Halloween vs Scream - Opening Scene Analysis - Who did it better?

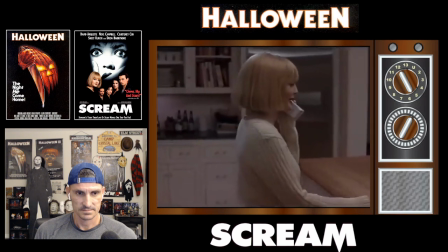10:54 What is some scary movie? Like scary movies.
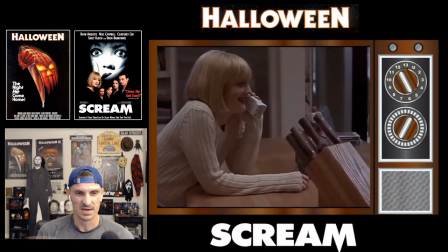10:59 Oh, there's the line. Do you like scary movies? You know, it became synonymous with the Scream franchise. And right away here, you know, you get this playful banter, and she's going to go on about different horror movies, specifically Halloween.
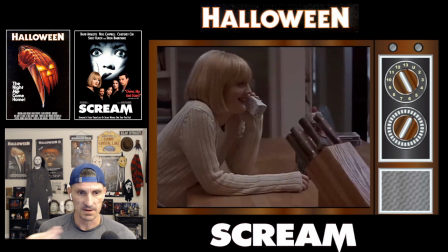11:16 And we hadn't seen that before. So right off the bat, they are playing right into showing us that, you know, In this movie, characters know about horror movies, which is really unique at the time.
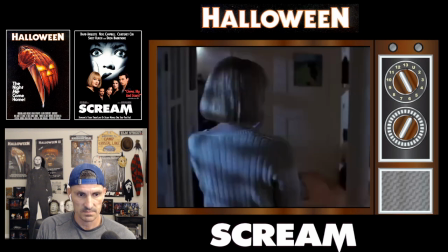11:30 So we're going to skip forward ahead a little bit and get to some more sinister stuff.
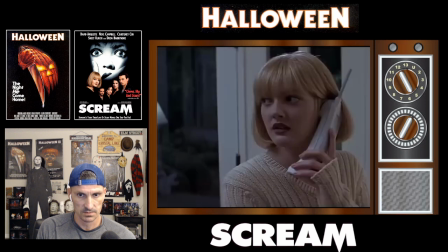11:39 Okay, let's keep going a little bit here. Look at right now.
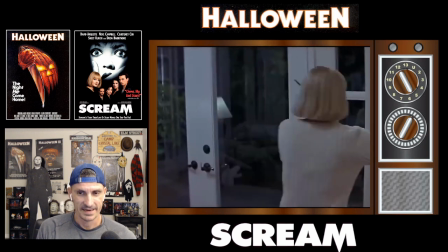11:46 He basically just said, I want to know who I'm looking at. And that sets up right away there. Boom, this guy's for real. She knows it. he's either fucking with her or not but she is on edge and we as an audience you know who had probably been on edge because we kind of started to
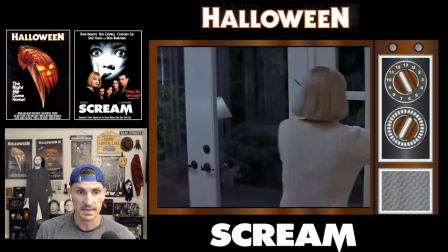12:02 realize what was going on you know now she's in the same shoes as we are where you know something's going to happen look
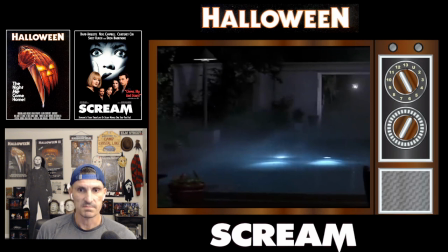12:14 at that look at that right there setting up some atmosphere you know the mist or smoke or whatever going over the pool and
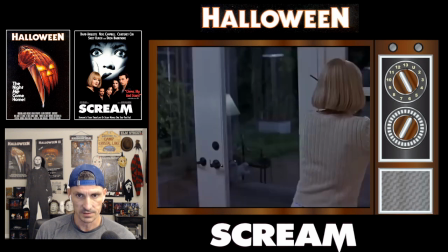12:20 it must be loaded by the way but but really really like that here we go
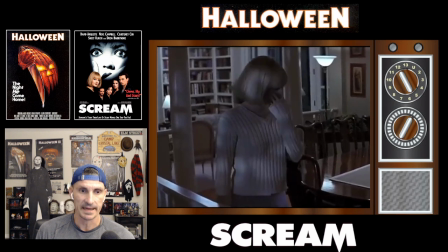12:27 she's off the phone and the phone rings again right away she stops like she's scared now she is scared although
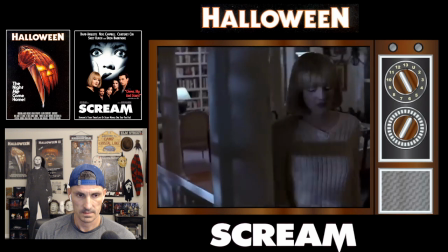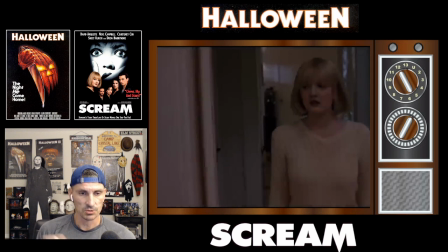12:50 she's walking around the house giving us some real uh spatial awareness of how big this house is and she's all alone
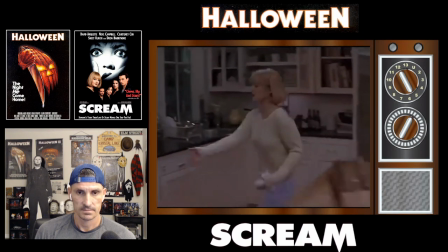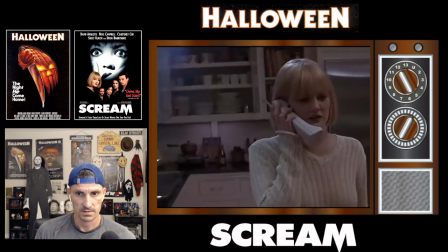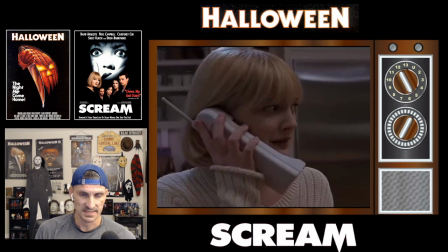13:09 boom it just got fucking intense really fucking intense and that was a slower build than most people realize you know most people you think of screams opening and you think oh man he just funny right off the bat they just fucking
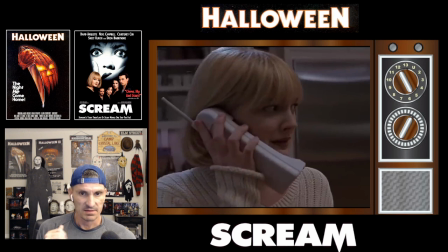13:24 kill casey becker kill drew barrymore and that is true but they slowly ramp up the tension um and it's just so good so we're going to skip forward
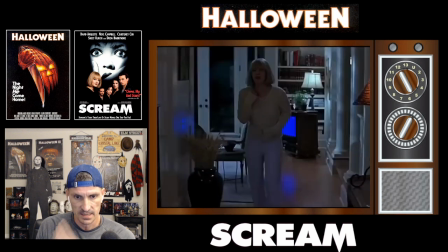13:34 a little bit more she's getting a little more nervous uh obviously
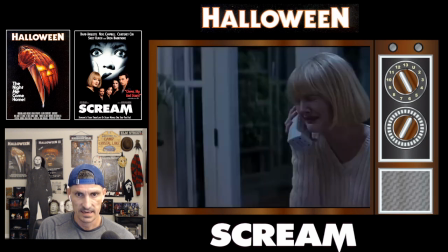13:40 um got some screams going on here no pun intended uh let's go forward and and let's stop right here let's play this sorry like i said i just wanted to fast forward through it so we're not you know watching the whole thing but i want to i want to pause uh pause and play at certain points here let's continue
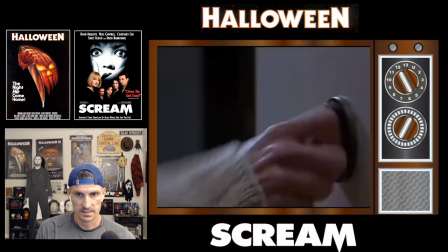14:01 and right there look at the music is important important there too and we find out they got her boyfriend um well we didn't know
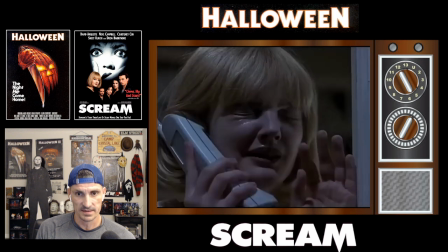14:09 it was the day at the time but They've got her boyfriend in the back,
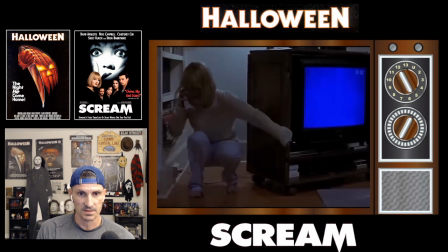14:14 and this is great. And they're playing a game. And look at, like, we're feeling like that, too. Like, you know, we're kind of crouching down in our seats a little bit the first time we see this because we don't know what the fuck is going to happen.
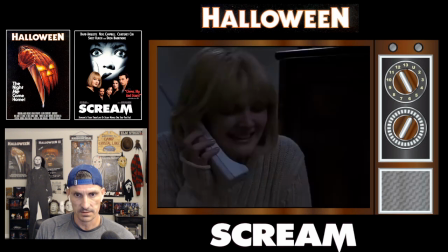14:27 Really good shit there. I'm going to go forward a little more. So
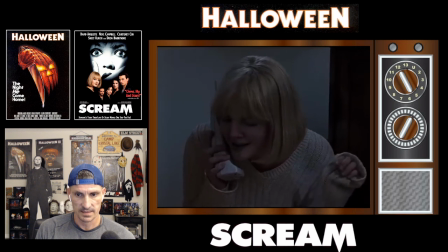14:36 she's playing a game. I love that. Please leave me alone. Like, she's fucking terrified. Yeah, she should be. They've got her boyfriend tied up in back. She's all alone.
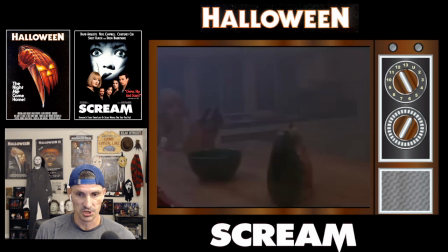14:53 And here we go. Here's where shit starts getting real. Once again, just such a slow, tension-filled buildup, just like Halloween, but in a different way. We have